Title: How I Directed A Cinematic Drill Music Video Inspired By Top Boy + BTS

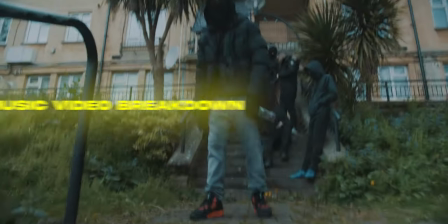What's up YouTube is your boy Drippy and in today's video I'm going to go through behind the scenes of a music video I shot recently. This video is going to be a bit different to all my other videos. It's a more narrative based video and I took a lot of inspiration from the TV show Top Boy. Just how they shot everything on hand held to really capture the gritty mood of everything. So the first location was outside a block of flats which is kind of the standard for like UK rap and UK drill videos. This comes with the territories where guys like to shoot and we used this location to focus on the intro of the song. was basically an up walking past
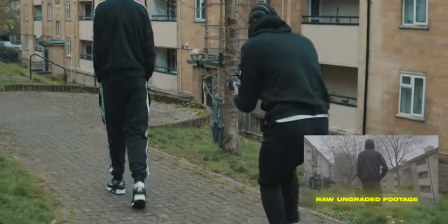the gang and then the gang members chasing the up down so the first take i got was me just following the actor walking past the gang members and then panning over to the gang member ordering this guy's yo chase that guy down then i panned over to the people playing the gang members sprinting chasing the guy down and then i decided to get a more energetic take of them sprinting and i achieved this by just running alongside them so then carrying on with the intro we then got a scene of the actor playing the victim jumping over the fence and a guy waiting on the
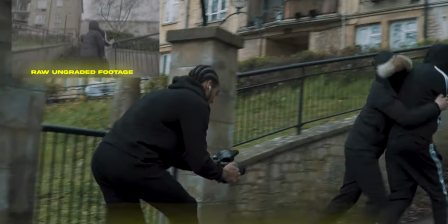other side who grabs him and I captured this in one take simply by following the victim getting caught and then panning over to the gang members running through the gate so after that I thought to myself why not get a performance scene and then I decided to get two performance shots both
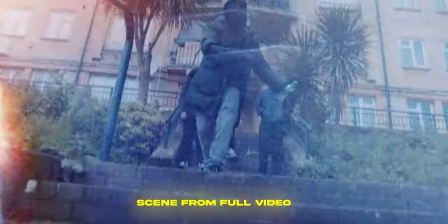shot and handheld one close shot and one wide shot really just mimicking the movement of the artist so then the second part of the video at
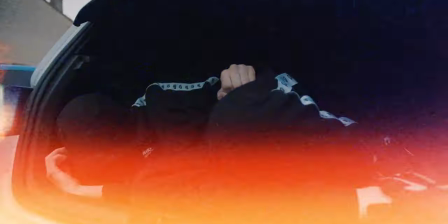the second location was the scene where the actor playing the victim has been kidnapped and thrown in a boot and then the artist opens
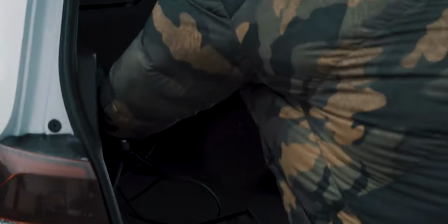up the boot and starts rapping and how I achieved this shot was by putting my camera in the boot and then I decided to put my soft box in
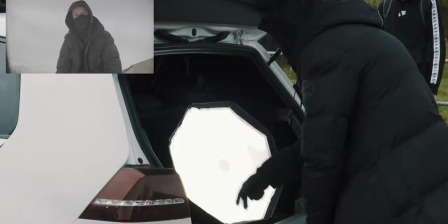the boot just to get some soft lighting on his face we also took some safety shots just in case of him rapping the entire song just in case when i was in post i had any idea changes it's always good to have safety scenes like that just in case you're not sure where
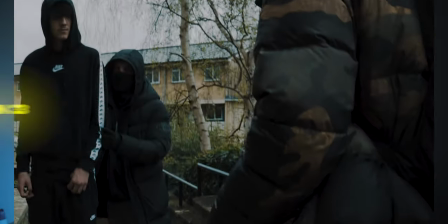you actually want to put that in the video or you change your mind in post so then going into location three we're outside the flats again and
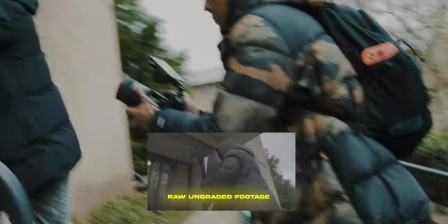the whole idea behind this scene is he's kidnapped the guy and he's using him to get entry inside the building so the guy hits the buzzer
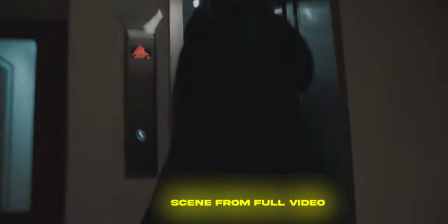and he's like yo that's it's me let me in there's a scene where he pushes him in the elevator and then when we're outside the spot
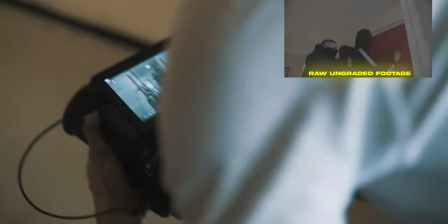I just get a shot of him forcing the guy to knock on the door and then when the door opens they all run in and then I
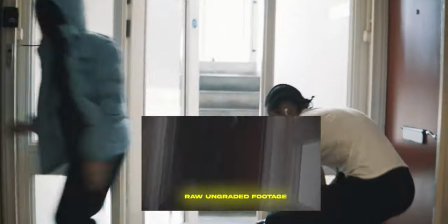get a shot of all his man then from a little angle just running in through the door. So going into this scene I shot three performance scenes,
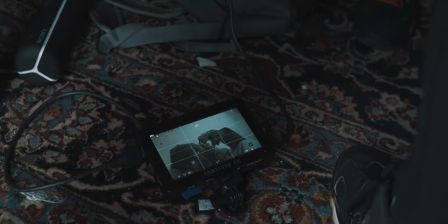one close shot and one wide shot and then another performance scene where I decided to put the camera in the bag and then he opens up the bag and starts wrapping down at the camera.
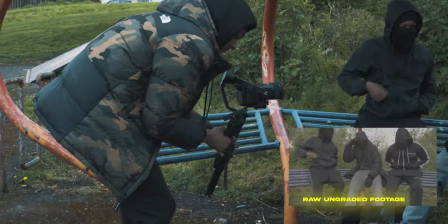Now on the fourth and final scene at the fourth location and I shoot two performance scenes so one on a gimbal which is actually the first time I actually use a gimbal in this entire shoot,
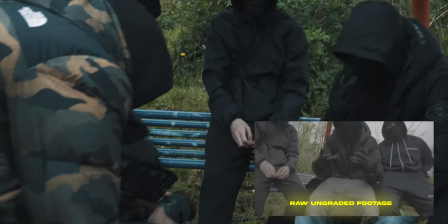a close shot and a handheld It's really keeping energy up with the visuals and then finally part of the video I actually put my camera in the bag and then he unzips the bag and then picks at the camera and that was it The video has been released already So I'll make sure to pin it down below in the comments so you guys can check it out I hope this video has been useful for you guys seeing my workflow and seeing
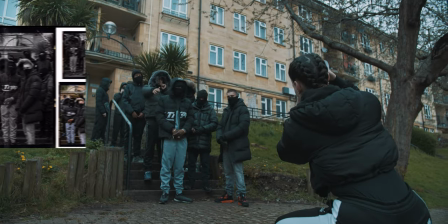how I work big shout out to JP Photography for capturing the behind the scenes in a behind the scene photography make sure to follow her I'll leave her Instagram down below and also follow me on Instagram at drip reviews on the score Just keep up to date of what I'm
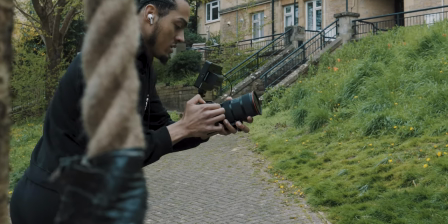doing i hope this video has been helpful for you guys seeing how i work and seeing my workflow and that's it thanks for watching it's been your boy drippy visuals